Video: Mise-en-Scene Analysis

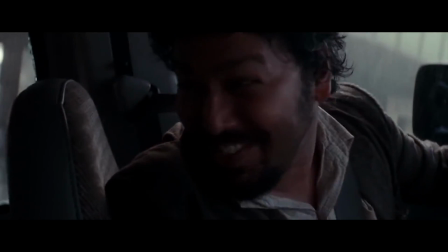2:03 Did you see that?
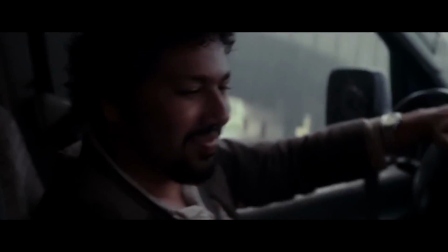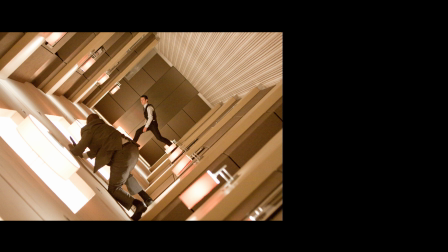2:09 Alrighty guys, now time for the film analysis side of things. So when we're actually looking at a film, when we're analysing it, we're looking at the mise-en-scene, which is what it's actually made of, how it all comes together, the technical aspects of it. And they're broken up into 12 different areas, well, 11 and a half really, but for our posters we put 12 together.
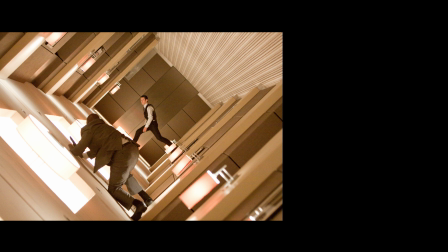2:28 Now don't forget that these posters, guys, you can get from Moodle. I've put them up on Google Classroom. They're also up as posters in our classroom, so there's no excuses for not knowing these.
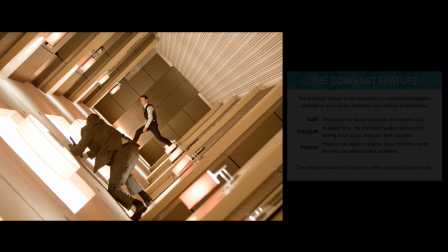2:40 Alright guys, so the first element that I want us to have a look at is the dominant feature. Alright, that's kind of made up of three things.
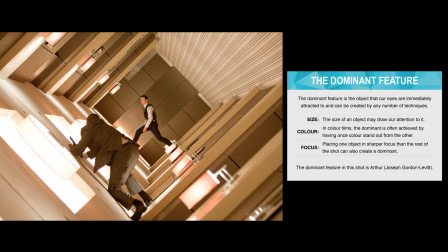2:46 Three things that can kind of show you what the dominant feature is. So the size of the object, the color of the object, and how much of it's in focus, the camera's focus. Alright, so in this example, the dominant feature is Arthur, who's the character at the back.
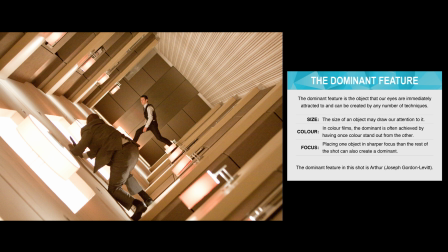3:01 Now, I know that it's counterintuitive to think, oh, the character at the back who's smaller, what about the character at the front? But have a look at the color. Have a look at the colour of the actor at the front. His costume tends to blend in with what's around it. Also, our character at the back, Arthur, is actually looking at us. Okay, so that helps to draw us in.
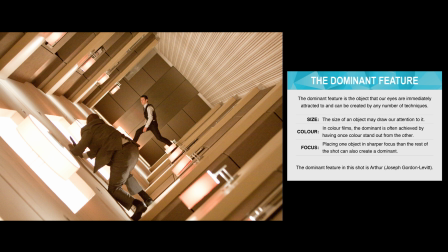3:20 He's also in a little bit more focus. Okay, so whilst those three elements are important, you can see that as you look at it, what is the thing that kind of grabs your eye first?
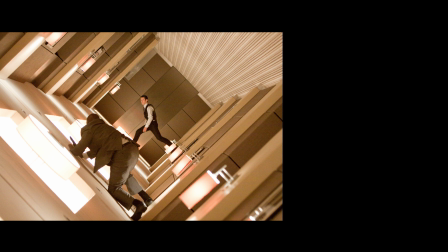3:30 All right, that's what the dominant feature is. All right, the next element, guys, that I want us to have a look at is the lighting key.
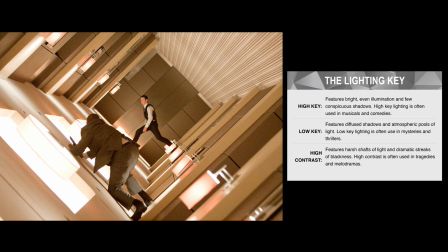3:38 All right, so that can be made up of high key, a low key, and a high contrast. All right, so they're kind of the three options that we have. So a high key, there's lots of light filling out the space, the set. There's not many shadows, there's not many places to hide. Opposite to that is low key, and that's where you've got lots of shadows, lots of places to hide.
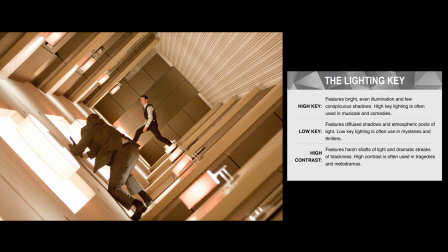3:57 There's not much visual information on the screen. And then there's high contrast, which is kind of a merger of the two. So there's lots of light happening, but there's also lots of shadows at the same time. Okay, so in this example here, I'd say it's probably more high key.
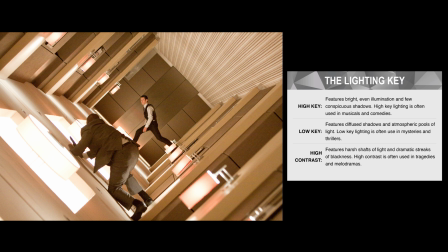4:11 You can't see very many shadows. There's lots of light on the set. There's not any places where people could hide.
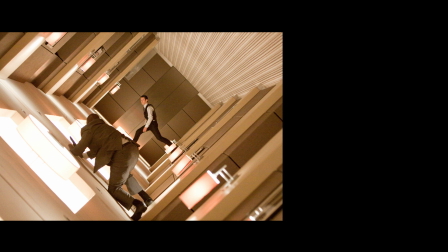4:18 There's not any information that we're missing. All right, the next element, guys, is shot angle.
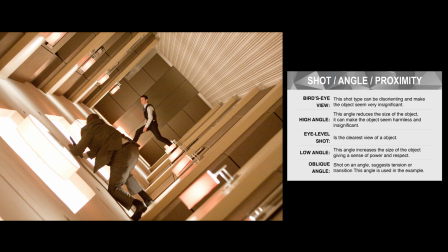4:25 Okay, so what we're looking at here is 5 different angles. So we've got the bird's eye view, which is kind of that top-down film from a helicopter or a drone, something along those lines. We've got the high angle, where the camera's kind of maybe on a ladder or you're standing on a chair or something like that to kind of get that angle looking down.
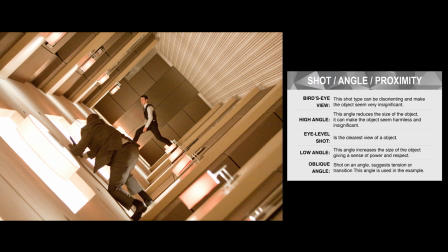4:42 We've got the eye level shot, which is kind of where it lines up with the eyes. The low angle, where obviously the camera's then lower than the head. Okay, and then the oblique angle. All right. Now, I'd suggest that this is kind of a combination. All right, it's an oblique angle shot because obviously everything in the room is turned kind of
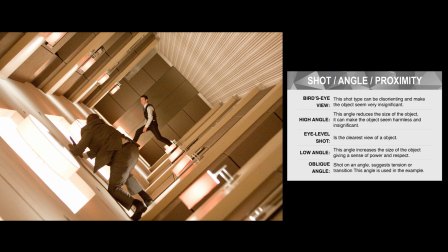5:00 45 degrees. but also it's an eye level shot for our main character at the back there. So you can start to have combinations of all of these things starting to come together.
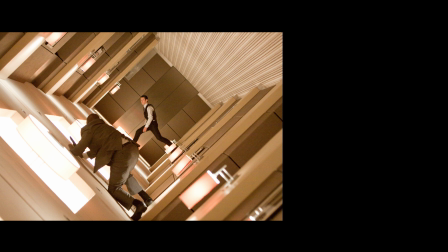5:13 So the next element, guys, is color values.
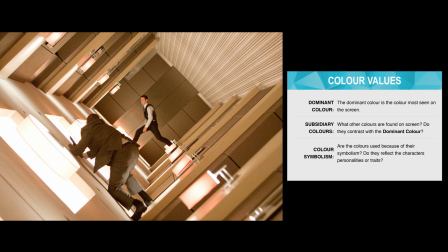5:16 All right, so we can have our dominant color, our subsidiary color, and within that you can kind of play around with color symbolism. So the dominant color is kind of, I guess, self-explanatory, the color that is most seen on the screen.
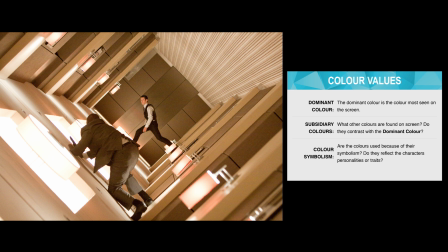5:29 All right, so in this case, we're kind of looking at some beiges. There's a tanny kind of color in there. So along those lines. Then you've got the subsidiary colors. So it's kind of then what else is happening around that. So interestingly, in this scene, the dominant color is all around,
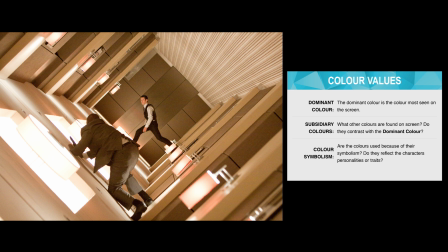5:48 but they actually use the subsidiary color to kind of help create or make our main character the dominant feature that we talked about before. You can also look at color symbolism. So, the idea of blues being very trusting, greens being very earthy, red, fire, passion, are working along those lines.